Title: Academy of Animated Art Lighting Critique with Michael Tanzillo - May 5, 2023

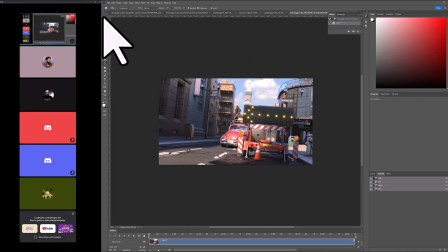6s
hello everybody, and welcome to today's lighting critique. I am Mike without a face.
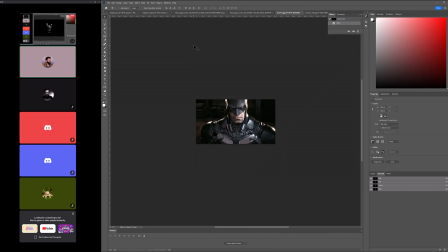13s
My camera's not working, so we're just going to go through these without showing faces.
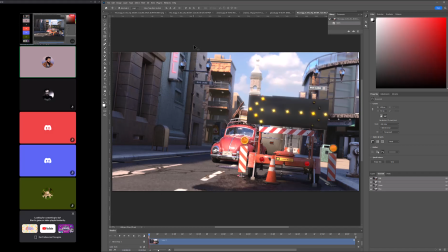19s
We're in incognito mode today, and we've got a few of us joining live. Ronald, Miguel, Marlon, and Andre are joining with us. So we will start with, Marlon, you're here.
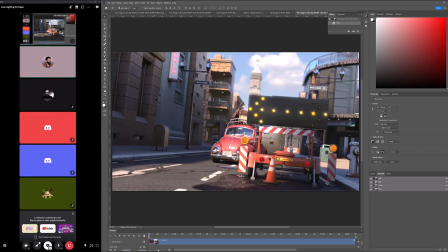31s
Let's see. Miguel, we've got your project as well. And if anybody else has anything to show, just let me know as we're going through this. But we will, I'll start. We'll start here with Marlon. So Marlon, do you want to talk about what's been updated since the last time we took a look at this? Yeah, so I added some more spec.
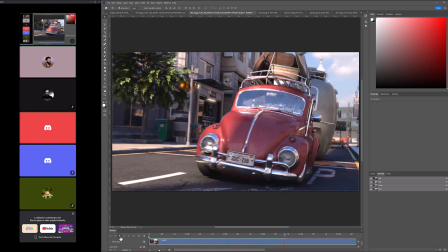50s
I went back in and I did a quick spec pass in Maya and added that to the buildings in the shadow a bit and kind of got a gradation
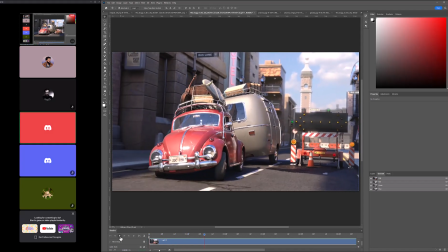58s
of spec coming down from the top. Cool. You can see that there.
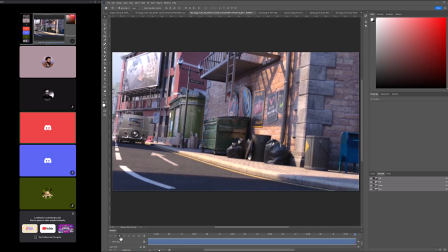64s
He talked about the wheel sliding issue. I fixed that with radial blur in comp. Oh, nice. Because it takes a week for the scene to render, right? Yeah, that's why when you posted it again, I was like, dude, how did you, what are you using?
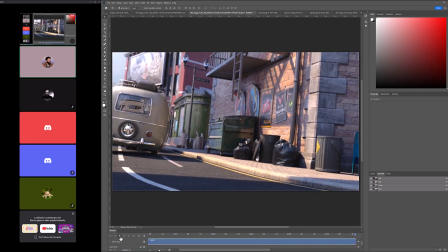80s
Sorry? I said, when you posted this so quickly, I was like, dude, what software are you using to render?
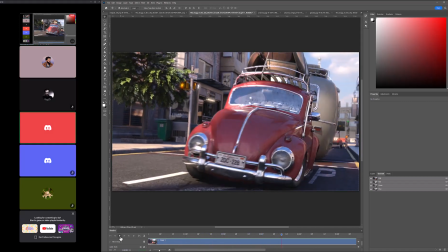85s
Because there's no way this rendered that quickly, so that's good. Okay, cool. Well, I have a very, very powerful computer for one thing.
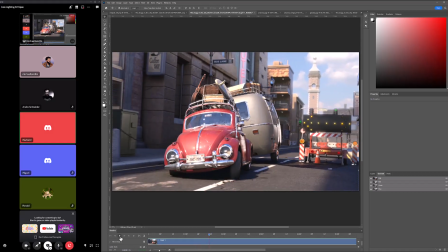93s
And comp. Yeah.
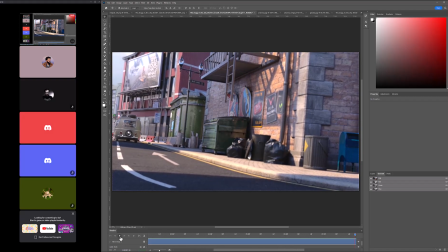97s
And that's, it's actually So all I could do in that time is basically bang out a spec pass is all I could do. Because some of the other things you recommended would cause me to re-render. Like you wanted me to put windshield wipers on windshield wiper like dirt, I guess, on the windshield.
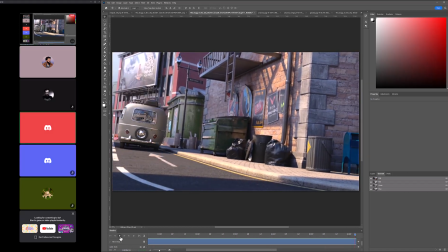113s
That would cause a re-render. You wanted the sign in the back there where your eyes go up to in the very last frame.
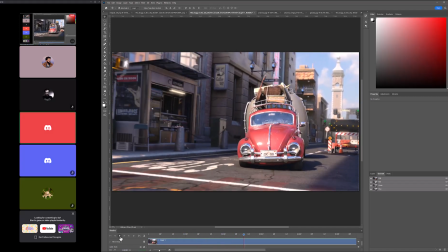119s
You wanted me to get rid of the words. I did that in the actual.
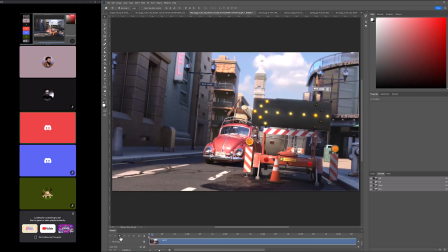123s
I did do it in the 3D software, but I couldn't re-render it because once this is approved, because I want to use this for my demo reel like next week, basically.
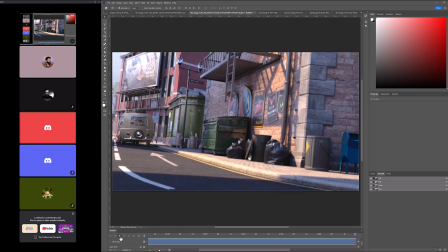130s
Oh yeah. So my plan is because I signed up for the Make Me a Demo Reel thing with with Jasmine.
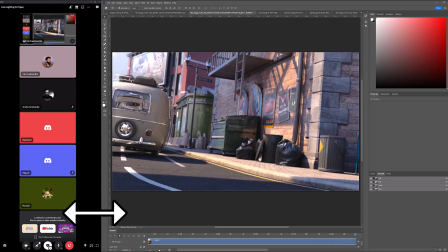137s
Yeah. So I'm just really waiting for this, and then my rest of my work will go in. So my plan is to re-render this at full HD, but do it on a render farm.
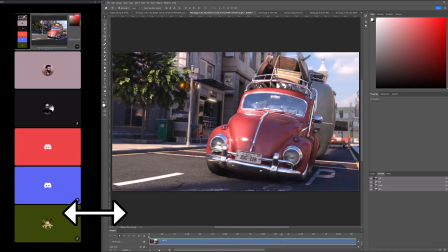144s
So I just kind of want to make sure it's up to that level. Sure. And then kick it off from there.
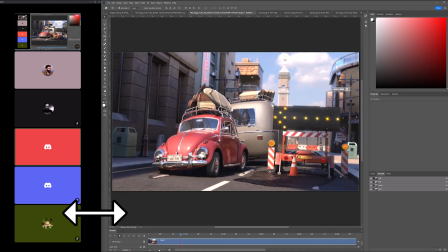149s
So in comp, what I did was I got the sign to flash. You can see there it's now flashing.
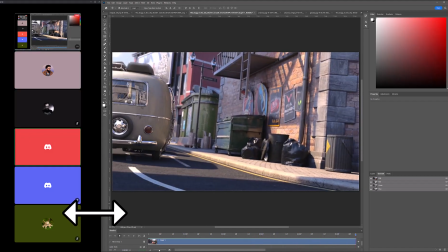156s
I added the spec pass. I was able to do that.
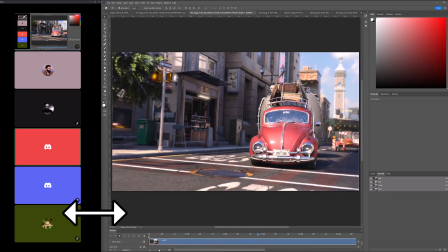158s
I did the little things such as got motion blur on the wheel, so it makes it look like the wheel is really spinning.
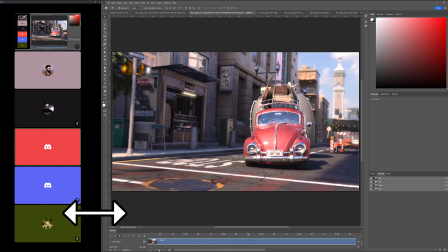168s
I took down the saturation on the tree. You said to take that down because your eyes kind of went to that.
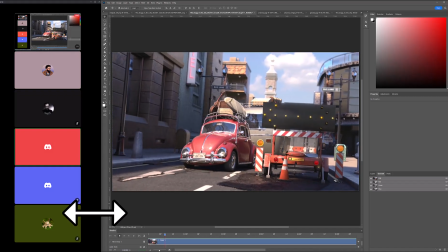174s
Yeah. It was just those little things. There wasn't any big major thing that you That's great. said before.
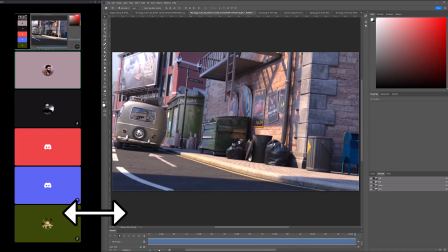180s
That's great, and I can see there's like a little bit more of a rack focus here at the end too. That's looking good.
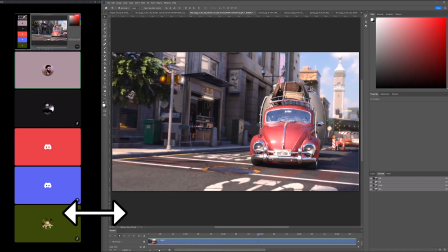185s
Yeah. I think it's all looking really good.
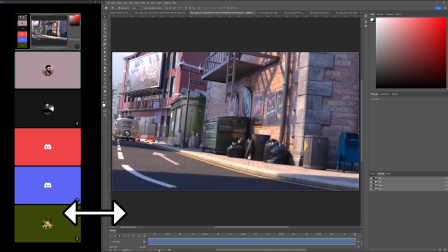190s
I think so what you were describing in terms of like this takes a week to render.
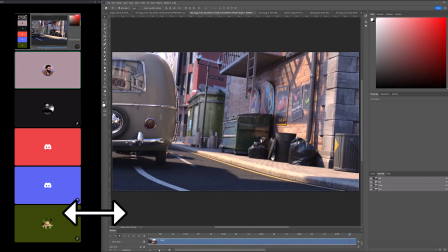196s
I needed it for my demo reel next week. Like all of these things happen in the industry too.
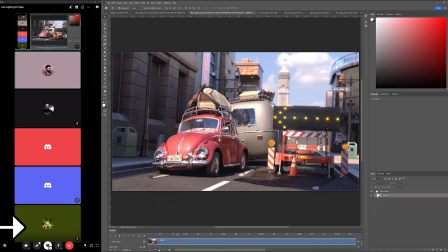202s
Like this is a common thing.
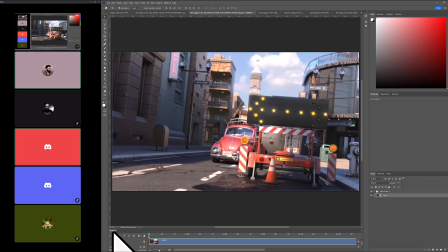204s
So definitely like take what you have or take what you're able to get here and put that on your demo reel, and then like in the background, we'll work on another iteration, and then we can swap it out later.
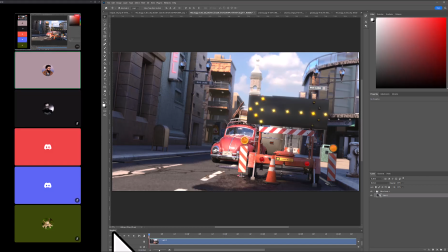217s
Because the stuff that we're talking about, wouldn't necessarily stop you from getting like an interview or like people being impressed with your work or anything. It's just adding that last like little a couple extra sprinkles on top.
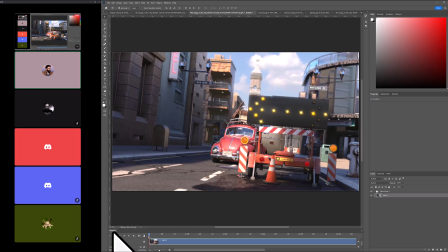231s
But the way that I generally used to handle the situation of like, because we would have deadlines at the end of the week, and it would be like Thursday, and I get some note from the art director about like something that would trigger a re-render.